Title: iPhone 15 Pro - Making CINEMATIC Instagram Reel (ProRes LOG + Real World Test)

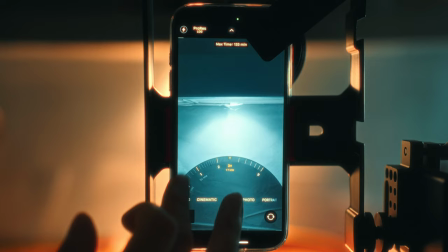(8:15)
You basically can change your focal length like you change in the Apple camera app, so sometimes it's kind of inconvenient to use because after the 24nm, the only option left is the 77nm.
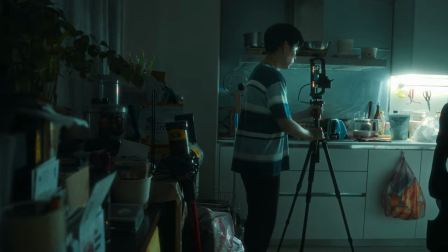(8:26)
So sometimes if you don't have enough space allow you to move around to shoot your shot by 77nm on the set, you either need to go back to 24nm or go to the Apple camera app to choose another lens option to shoot your video.
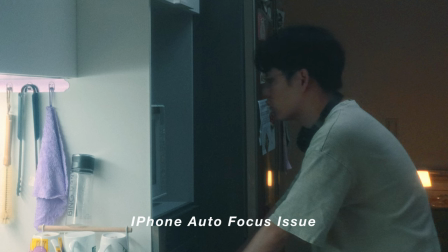(8:39)
And the second thing is the focus issue. So when you use the autofocus feature, you can notice the focus could be jumping around or can even focus on the face. This issue could be really serious while you are using the 77nm.
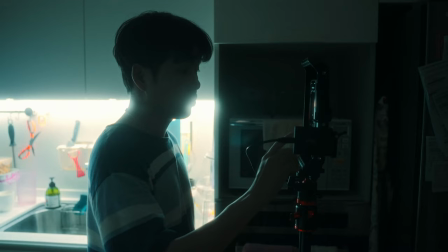(8:51)
So if you are like me, mostly shooting by yourself, the focus issue is something you need to deal with. The best solution is to find one extra person to put the focus for you. Otherwise, you might find your footage unfocused while in the pose.
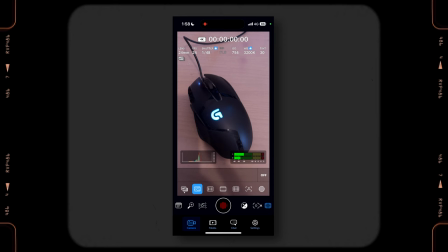(9:03)
Now, this app also includes many different functions. For example, the exposure assistant, the grid or ratio guideline, and more to make it feel like you are really using a professional camera to shoot your video. Due to the time, I'm not going to dive into all the functions inside this video, but I will put the download links down below, so if you guys want to experience the app by yourself, please feel free to check it out. So now move on to our next section, which is the lighting setup. So the lighting setup inside this video is actually kind of straightforward. I mainly just utilize the particle light in the environment I shot without too much lighting setup.
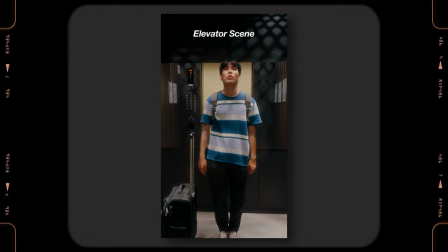(9:37)
And we can separate it into four parts. The first is our elevator scene, and the second is the memory first cut scene.
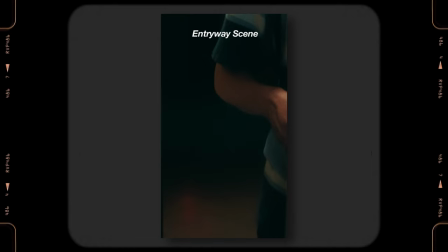(9:44)
Still, because of this part, I used some of the old footage I shot with my professional camera, so we will skip this part.
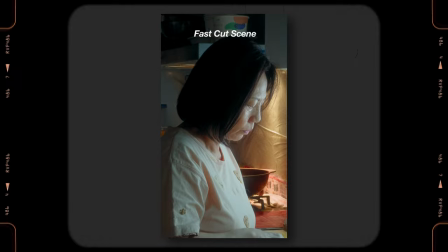(9:50)
The third part would be me in the entryway, and the last part would be the scene of my mom standing in front of the kitchen area making food.
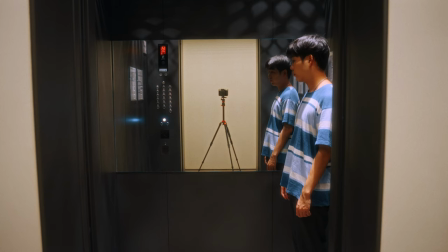(9:57)
So let's start with the first scene in the elevator. As you guys could see, due to the reflection, we don't have too much space to place our light.
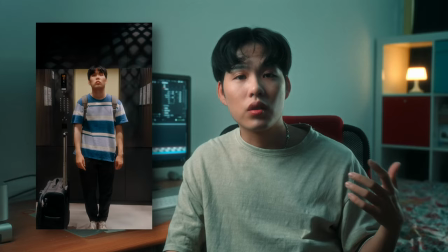(10:04)
Even my camera reflection needs to be covered by my body. So for our wide shot and close-up shot inside this scene,
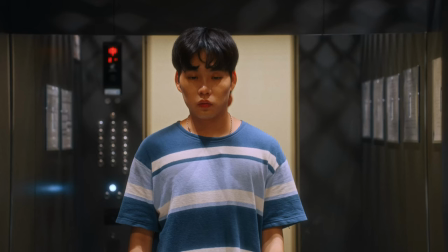(10:11)
I made myself look up after pushing the elevator button so that I can utilize the particle light inside the elevator to light my face.
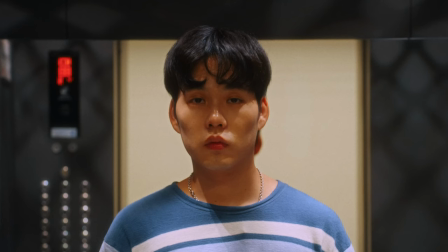(10:18)
Otherwise, if I make myself look in the front, the top light will make my face look terrible.
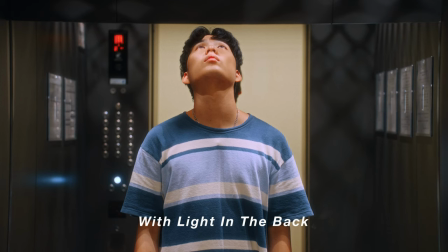(10:23)
Lastly, I turn on the light outside of the elevator to give my image some depth in the back so that not only can it give more depth to my image,
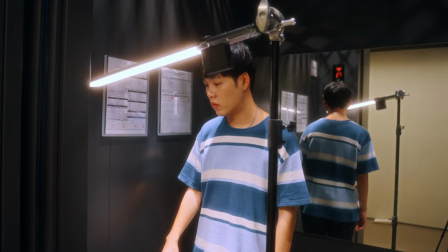(10:31)
but it can also add some ambient lights for my shot. For the close-up shot where I push the button, I simply put my light tube on the top to mimic the light in the elevator.
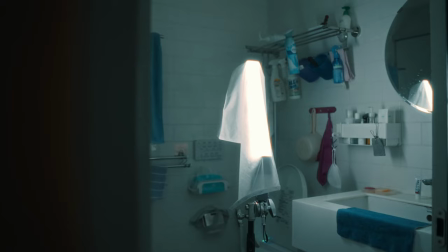(10:39)
Now move on to our next scene, the entryway scene.
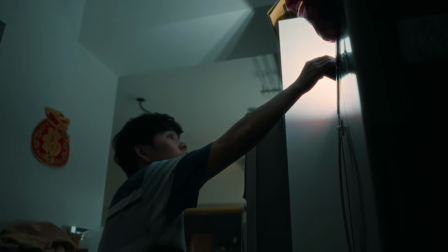(10:42)
For the lighting setup over here, I put my light tube with one layer diffusion inside my bathroom as my key light to light my face.
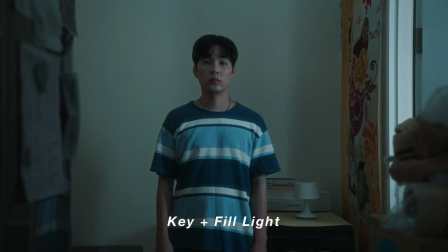(10:49)
And I put my N9 on top of the shoe gambing and made it bounce to the ceiling to add soft fill light on my shadow side.
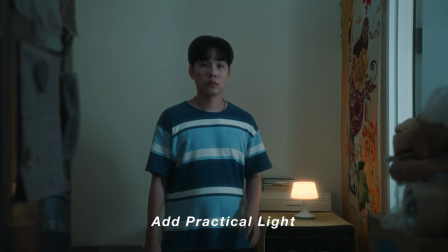(10:56)
And last, giving more depth for our image, I simply add my small light lamp to put it in the back as a practical light to give my image more depth.
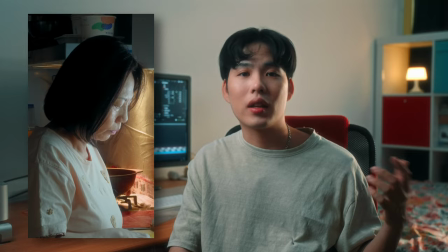(11:04)
Then last, for the scene in front of the kitchen,
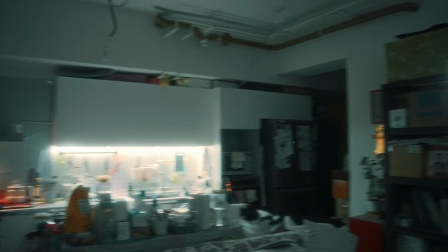(11:06)
I turn on all the oven lights in my kitchen and use my light tube bounce to the ceiling on the opposite side to add more fill lights for my subject.
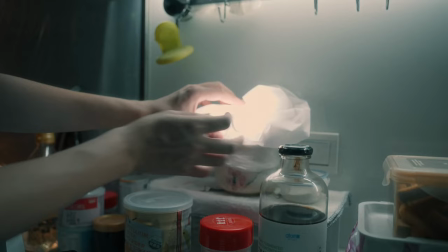(11:13)
For the close-up shot in the kitchen,
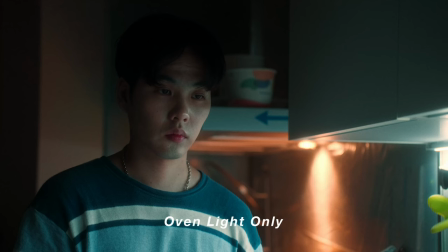(11:15)
I simply put my N9 with one layer diffusion to light my face so that my subject's face could look more flattering and have more better contrast.
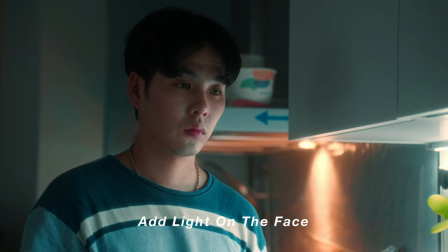(11:23)
As you can see, I only use a simple lighting setup for most of my scene except the entryway scene. Other than that,
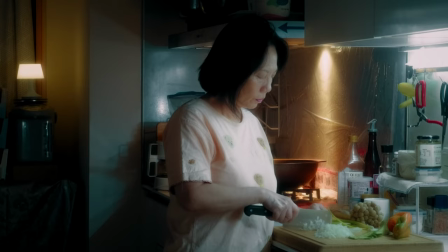(11:29)
I really just use whatever available light that my environment gives me and put the LED light in the same direction as my particle light to make sure I get the exposure right.
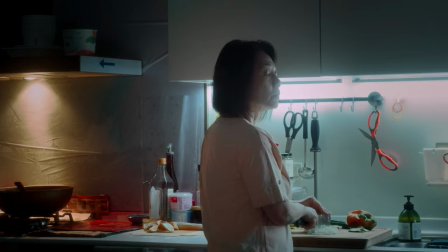(11:38)
And in my opinion, I think if you can get your exposure right, this iPhone 15 Pro can give you the really smart cinematic result for your image.
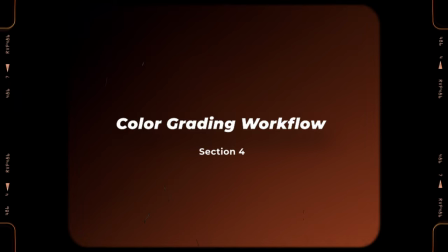(11:45)
Now move on to our last section, which is the color grading workflow section. So for this section, I mainly just want to show to the people who don't have the experience to deal with the raw footage before, for the people who are not familiar with the color grading workflow for the Apple raw inside the editing software.
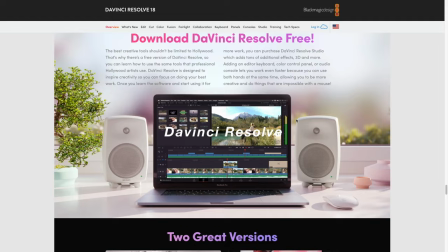(11:59)
And the editing software I'm going to use today is DaVinci Resolve. Even though I'm using the studio version, which is the paid version, Blackmagic actually offers the free version that everybody can download. So if you are not a DaVinci Resolve user yet, then I will put the website link down below, so please feel free to check it out.
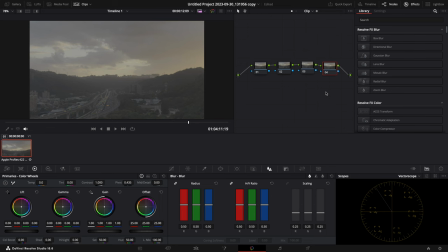(12:16)
Now, when you finish the editing on your timeline and want to start color grading your footage still looks flat and doesn't have the color on it.